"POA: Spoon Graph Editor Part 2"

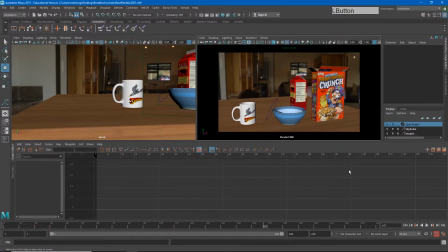255s
There we go. So the last few things I want to focus on in the translate y is that little bobble of a bounce when we hit here.
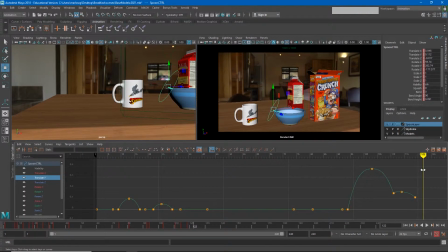269s
So it hits and then just kind of stops. So I need another keyframe out here. So let's go ahead and hit 130. And I'm just going to put a few keyframes in here to mess with on the graph editor just by hitting S. Just to give me some little bobble keyframes to play with.
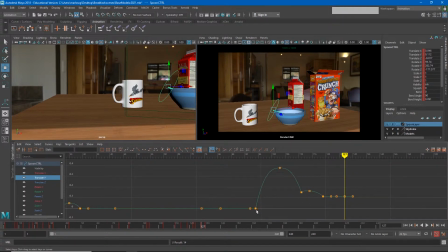288s
Now we see that to make a bounce, we need a contact, an up, and a contact. So that means I could just go through here and use the existing keys to make some quick contacts and ups.
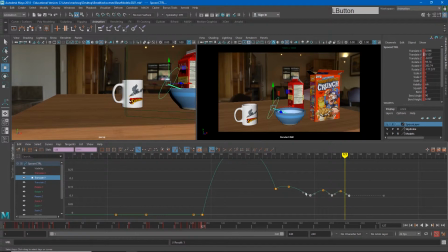306s
So something like this. Maybe set those to linear temporarily to see how that looks. And let's see, a little bitty tiny bobble. Let's see what that looks like.
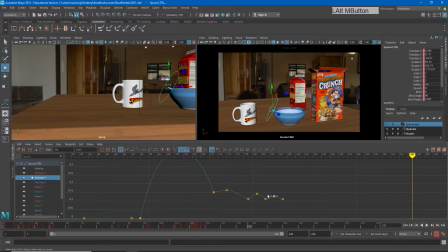328s
Too much. So I want to scale those down a little bit so I can zoom in, and I can just go in here and pull the height on these little bitty bounces down even further. And so now it's just hopefully going to feel like a little rattle.
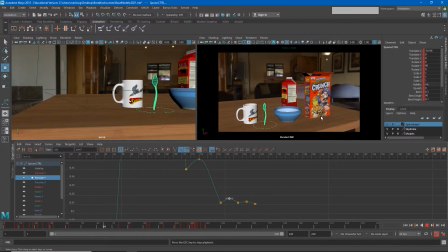There we go. Now I also want to be able to continue maybe sliding the spoon forward just a little bit. So where I'm going to select this and hit F,
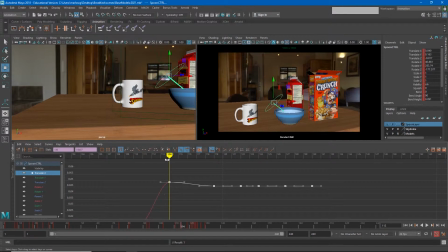367s
and so the spoon slides forward there and then kind of falls back. And what I'm going to do is just these keyframes I'll delete, and this one I'll just kind of continue to slide it forward and see if that.
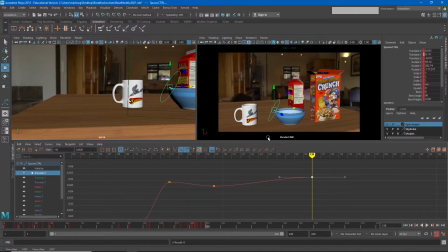389s
So that looks pretty good. Now the last thing I'm going to do is, if I look at my rotation, my rotate X should allow me to rotate my spoon up and down a little bit. So in the same way that I have my spoon bouncing up and down here,
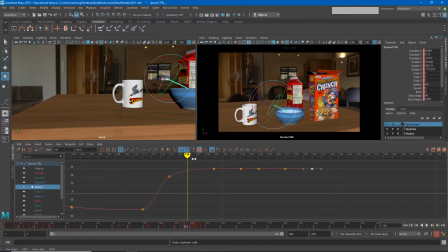406s
I'm going to have it rotating up and down just a little bit as well. So throughout most of this, I've been kind of keeping these on the same frame number, but that doesn't necessarily have to be the truth. What I could do is see where my spoon is up in the air and rotate it up
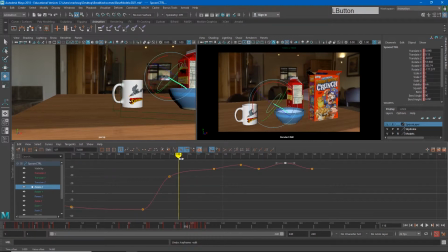425s
and make those happen in slightly different locations. So for example, drag the spoon down and just start making that rotation happen a little bit more naturally.
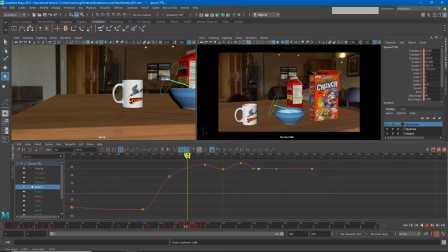There we go. I'm going to go ahead and hide the NURBS curve so you can see the motion just a little more clearly in this viewport.
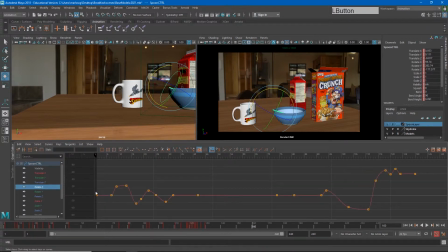460s
Now, that last bobble down feels a little hard to me on Rotate X, so that makes me think that that one's maybe just a little too high. We can do something like that. There we go.
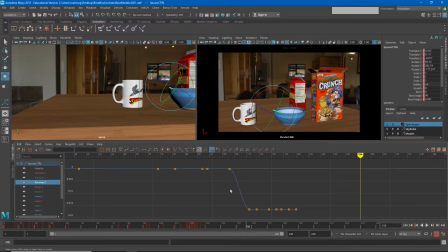483s
Translate Z is really just my side-to-side motion, and there's not a whole lot of that happening. And some of the other rotations are important as well, so it's definitely worth looking at this. So for example, this rotation is the spoon twisting around.